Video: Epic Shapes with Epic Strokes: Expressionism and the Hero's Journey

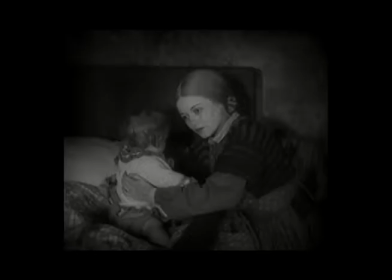It is a film about the consistencies in us all and through the way of life. Though it ends happy, there is no indication that the couple has really changed.
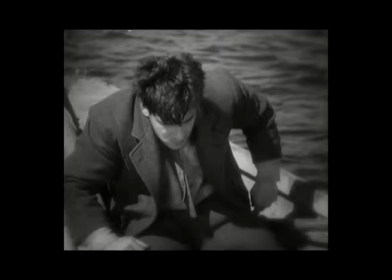You might recall a flashback from the beginning of the film that shows how happy they used to be. The ending then shows them back at that level of happiness and content.
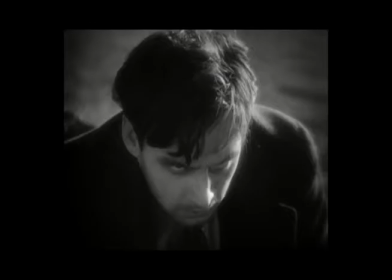But who is to say that they will stay that happy this time?
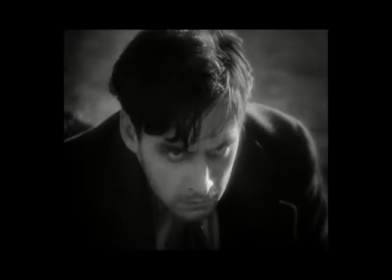The man doesn't really learn from his fatal flaw, which is that he cannot make himself happy and lashes out this insecurity in the form of murderous violence.
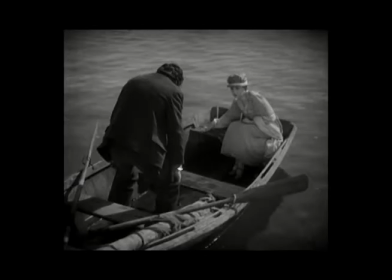Sunrise is so dedicated to the idea of the hero's cyclical journey that it doesn't allow its hero to truly change for the better.
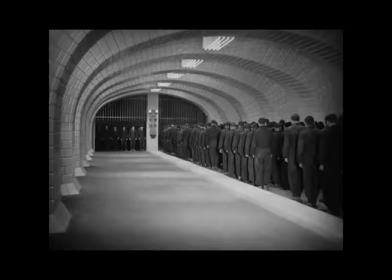Metropolis is an even more fascinating approach to telling an epic story. From a purely visual and production level standpoint, it certainly lends itself to the term epic.
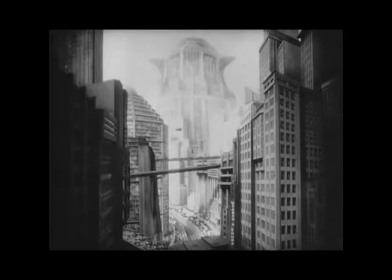The sets and matte paintings and projections convey a sense of scale that still feels big in our jaded era of moviegoing,
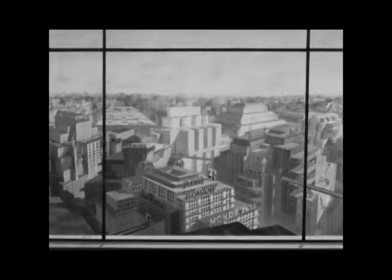you believe the world of Metropolis from the very first minute.
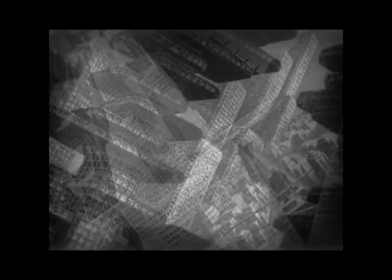The sheer scope that Fritz Long presents, physically and thematically, is the biggest, boldest investment in classical myth-making that the film has to offer.
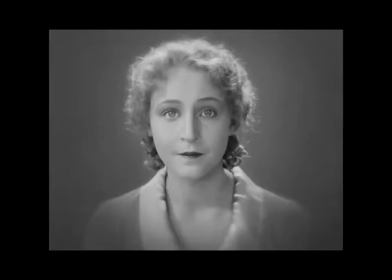Then, once we meet our protagonist, Freighter, we're off to the races. He lives a pleasant life of leisure and celebration, and then he is spellbound one day by Maria.
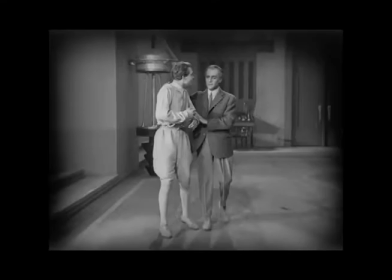In his pursuit of her, he finds himself in the working-class underworld, the special world, in his hero's journey.
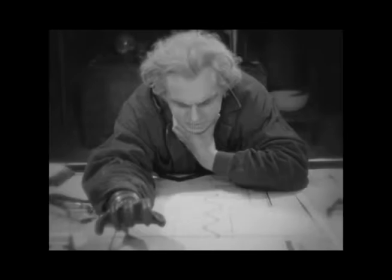But then things take a turn. We jump to the house of Rottwang, a mad scientist, and begin to follow the journey of him and Joe Freiderson.
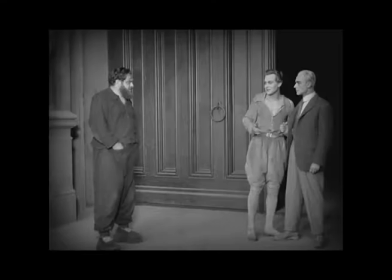They are members of the upper class, and what we begin to see in the film is a parallel plot structure.
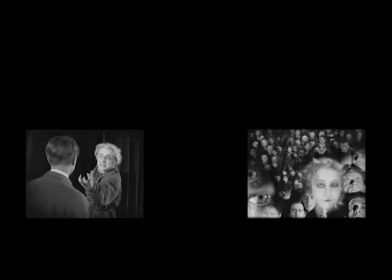We watch as two classes intermingle and approach toward a single, unifying point. It can be thought of as an angle, or for easier purposes, a triangle.
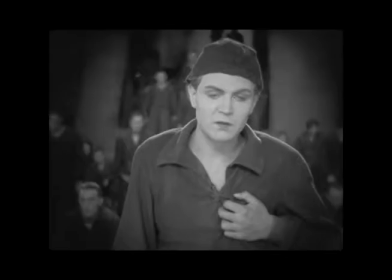The head, the hands, and the heart. There are two key scenes we should pay attention to in Metropolis.
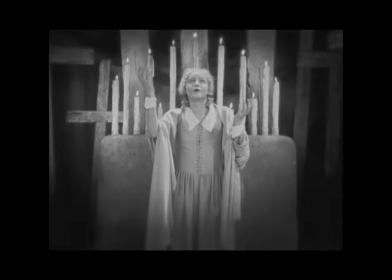The first is the initial sermon in the cave that Maria delivers to a crowd of poor, overworked onlookers.
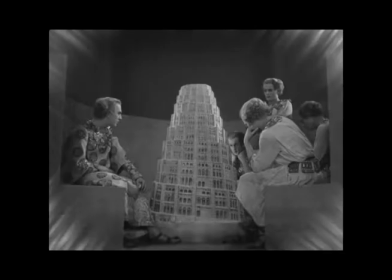It's here that she tells the story of the Tower of Babel, reworked slightly to better suit the filmmakers' needs.
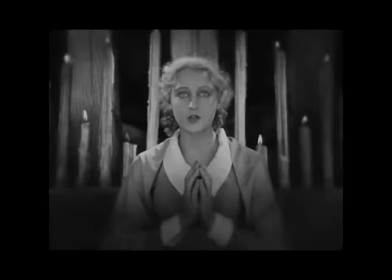The obvious takeaway from this scene is that Maria is the embodiment of all things holy. Just look at how she's lit.
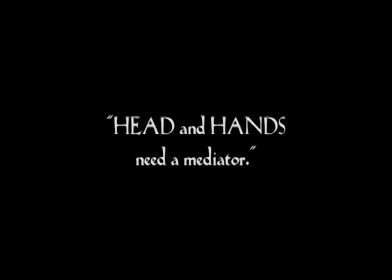Candles cast a softly defined but overpowered glow on her. Also notice how the camera and the actress, Brigitte Helm, feed off of one another.
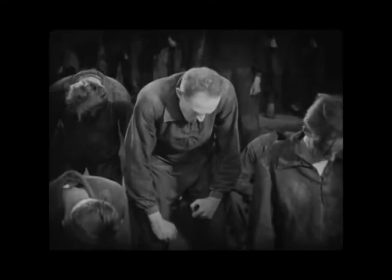She stares above the crowd, seeing something divine, and in turn the camera looks right back at her. Not once during the scene does she look at the crowd. The other half of this scene is, of course, Joe Freiderson and Rotwank staring down at this mess. They are at once a part of it and outside of it. See how long frames them in mostly darkness, only their faces illuminated by Maria's divinity.
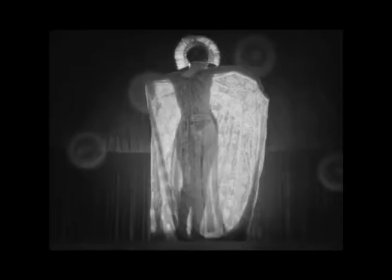Our second scene is the seducing of the elite, crosscut with Freiders' hallucinations. Here we're witness to an orgy of temptation and damnation.
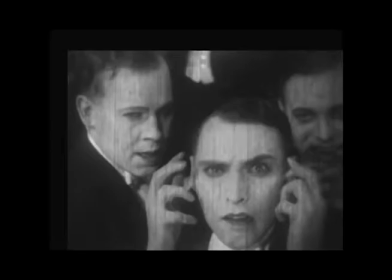Machine Maria is inseparable from the horror of Babylon. This android, a marvel of modern machinery, is equated to an ancient Babylonian demon.
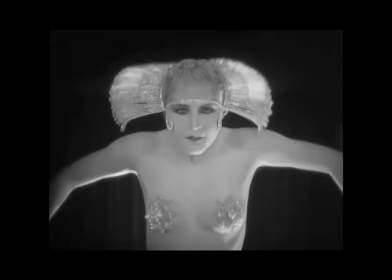There's no clearer condemnation of modernity than this in Metropolis. Look how the machinery is gazed upon by a collage of eyes.
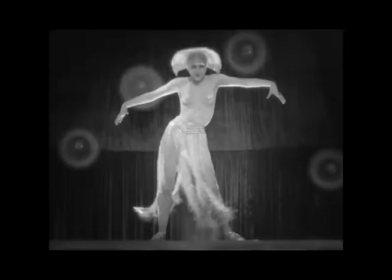This image is pretty sickening to watch.
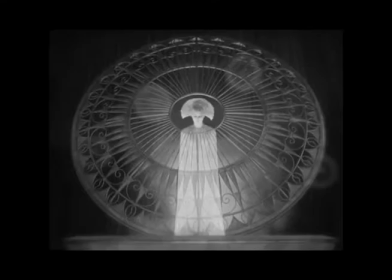The way the dance she performs distorts time and space through faded cuts and dissolves is strange, even if we do consider the unreliable narration of Freighter's hallucinatory state.
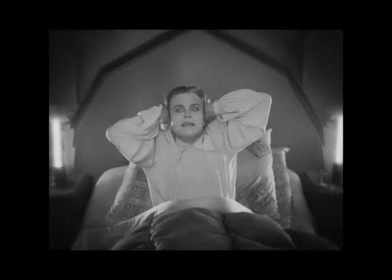But the real reason this is important in the context of epic storytelling is that, traditionally, gods are looked at as guiding beings in a story.
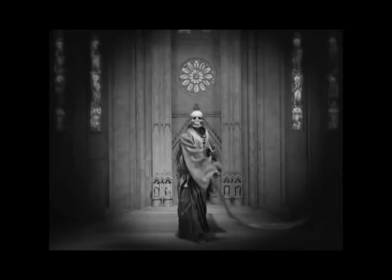They come to our hero in a time of need and provide some aid. I mean, hell, the entirety of the Iliad is warring factions of gods, helping warring factions of humans. By poisoning the one divine figure in the film, the filmmakers are breaking down our collective faith in a higher power, further destabilizing the traditional structure.
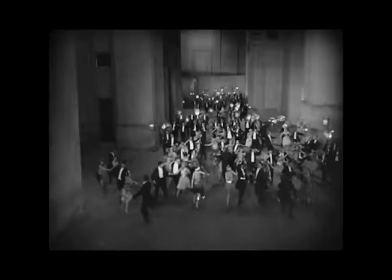By taking these two threads that make up its world, the upper class and the lower class, and driving the plot through their intermingling,
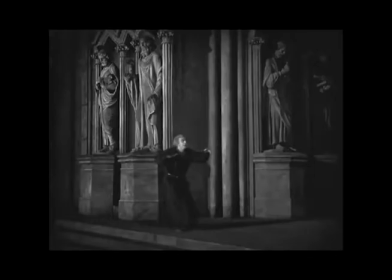Metropolis has created a wonderfully clever epic story.
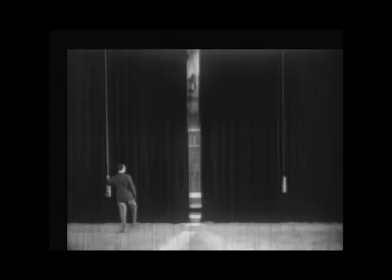The two threads thrust together in a point, meeting in the center at the end, at a church, as they reach towards the future and towards God.
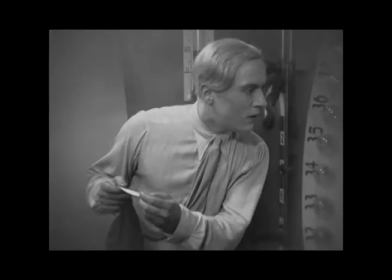The story of Joe Freiderson and Rottwang, their long-lost love, Hell, and the story of Maria, Freider,
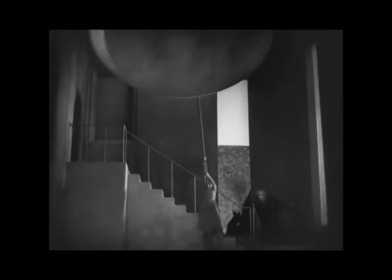11811, and Josephette, they converge at a point higher than they both were before, both having changed for the better.